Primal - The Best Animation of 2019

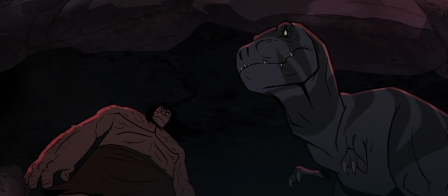and figure out how to get back down that cliff without falling to your death.
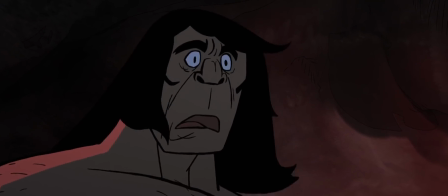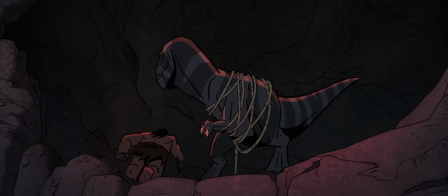None of them necessarily thematically compelling on the page, but all intrinsically visual and rooted in the actions each of the show's characters take.
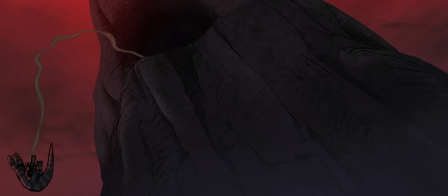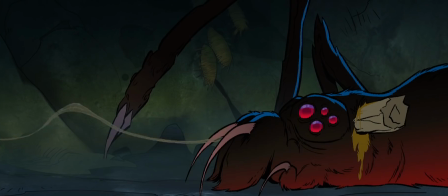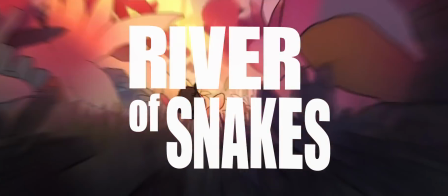The show's second episode, River of Snakes, is a great example of simple, functional story beats combined with a kind of directional structure.
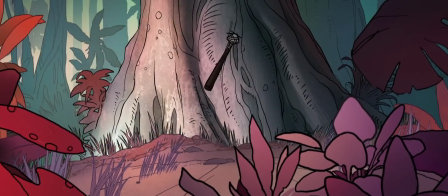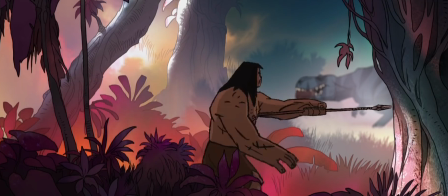it starts with both characters pursuing the same kill but only for themselves they're a team yes but a new
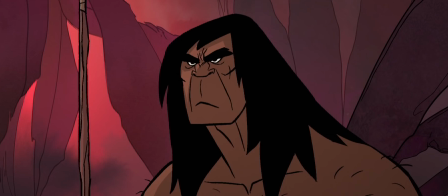and uncomfortable one like awkward roommates who steal each other's food and don't apologize for it the
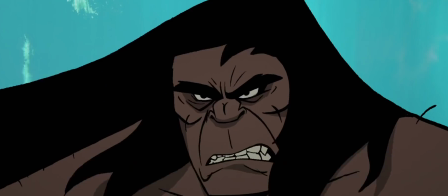story continues as tension between them rises and rises and ends up giving way to a skirmish but
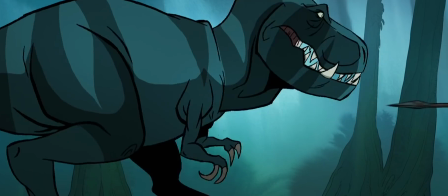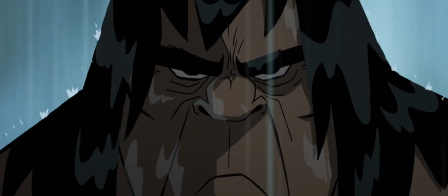culminates as they have to put aside frustrations to work together to overcome a common enemy.
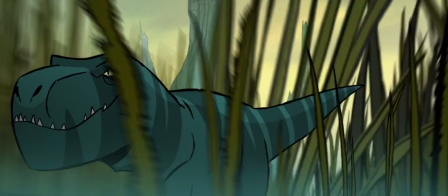Within that, there's a kind of directional structure.
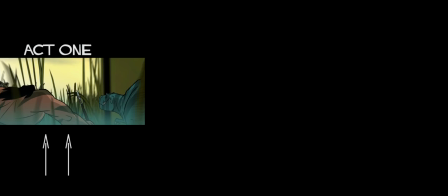The two characters are separately after the same goal, they're opposed to one another, and then together in the end.
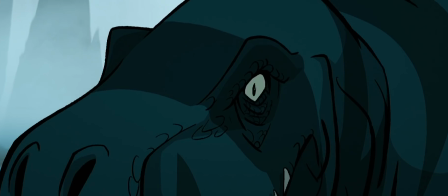It's a story of rising antagonism that dissipates into friendship.
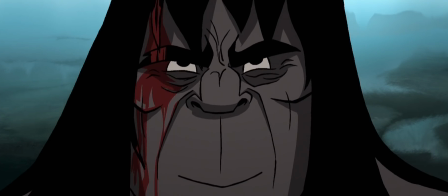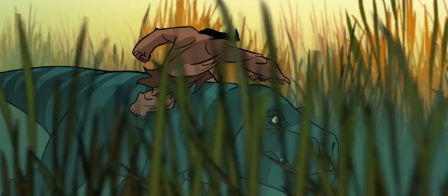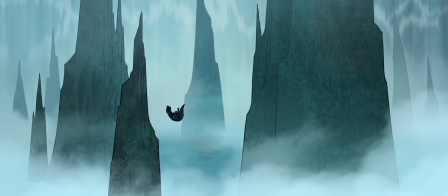But to talk about Primal as only a visual marvel is to only look at half the picture.
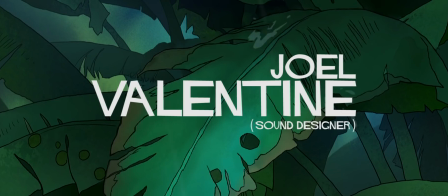the show's sound design by veteran engineer Joel Valentine is an auditory spectacle of the highest degree
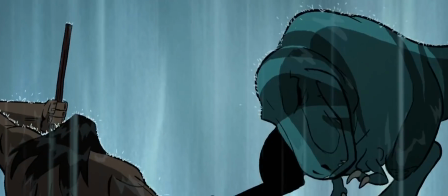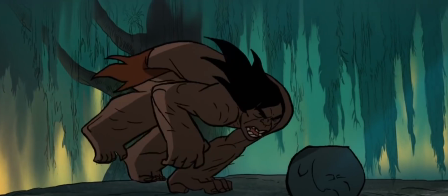and it isn't just the effectively horrific squishing and crunching he layers in
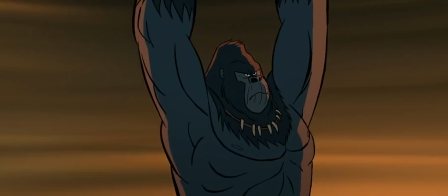but it's the way that his sound design helps create a nuance within the edit of each episode
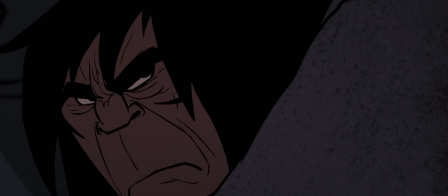there's a wonderful sense of both texture and patience in the build of each mix
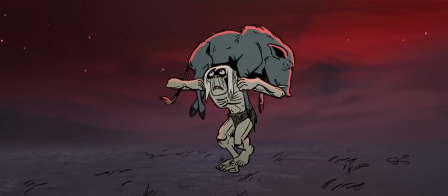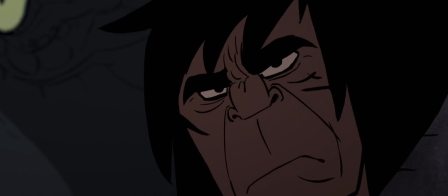it's a Tartakovsky staple to hold almost uncomfortably long on moments of near silence only to upset them by bursts of action and violence
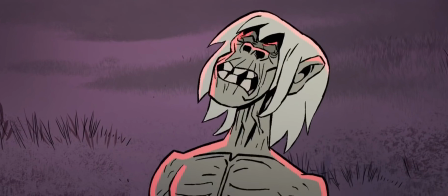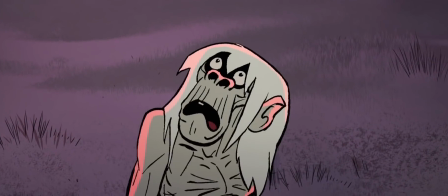if you wanted you could probably label Tartakovsky the Sergio Leone of animation drawing moments like these out longer than anyone else would
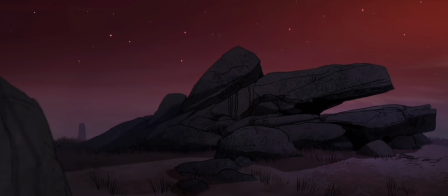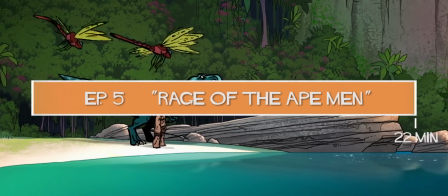the series fifth and most recent episode rage of the ape men spends the first nine out of its 22 minute runtime
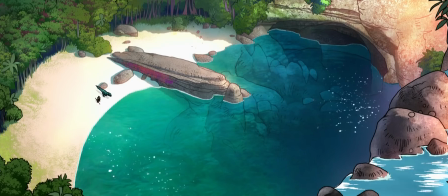with the two characters just simply relaxing at an oasis they stumble upon the
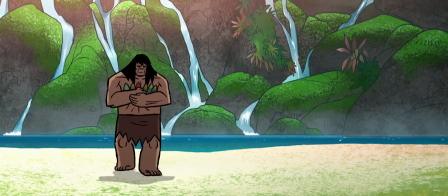opening serving not only as a rest from all that they've been through thus far but it's a kind
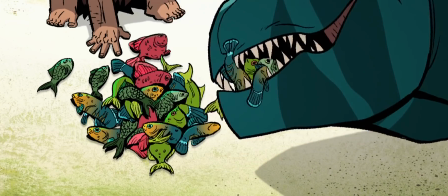of preparation for the horror of what comes in the story's latter 13 minutes
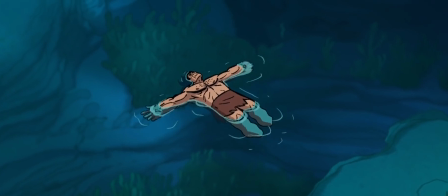there's a creeping sense of dread through the heart of these minutes it's that feeling that you need to keep looking over
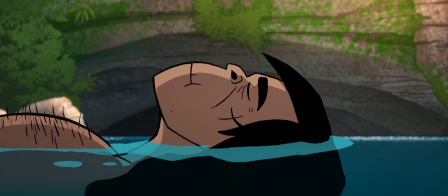your shoulder because something just doesn't feel right
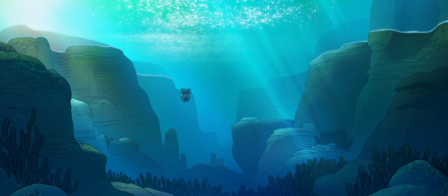shots are drawn out and the mix is minimal both serving to draw the viewer in it's honestly one of the best
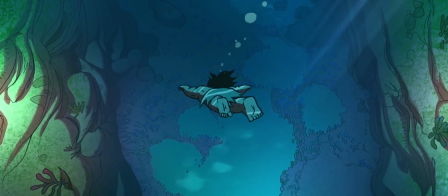examples of edge of your seat filmmaking that i can think of from the last couple of years and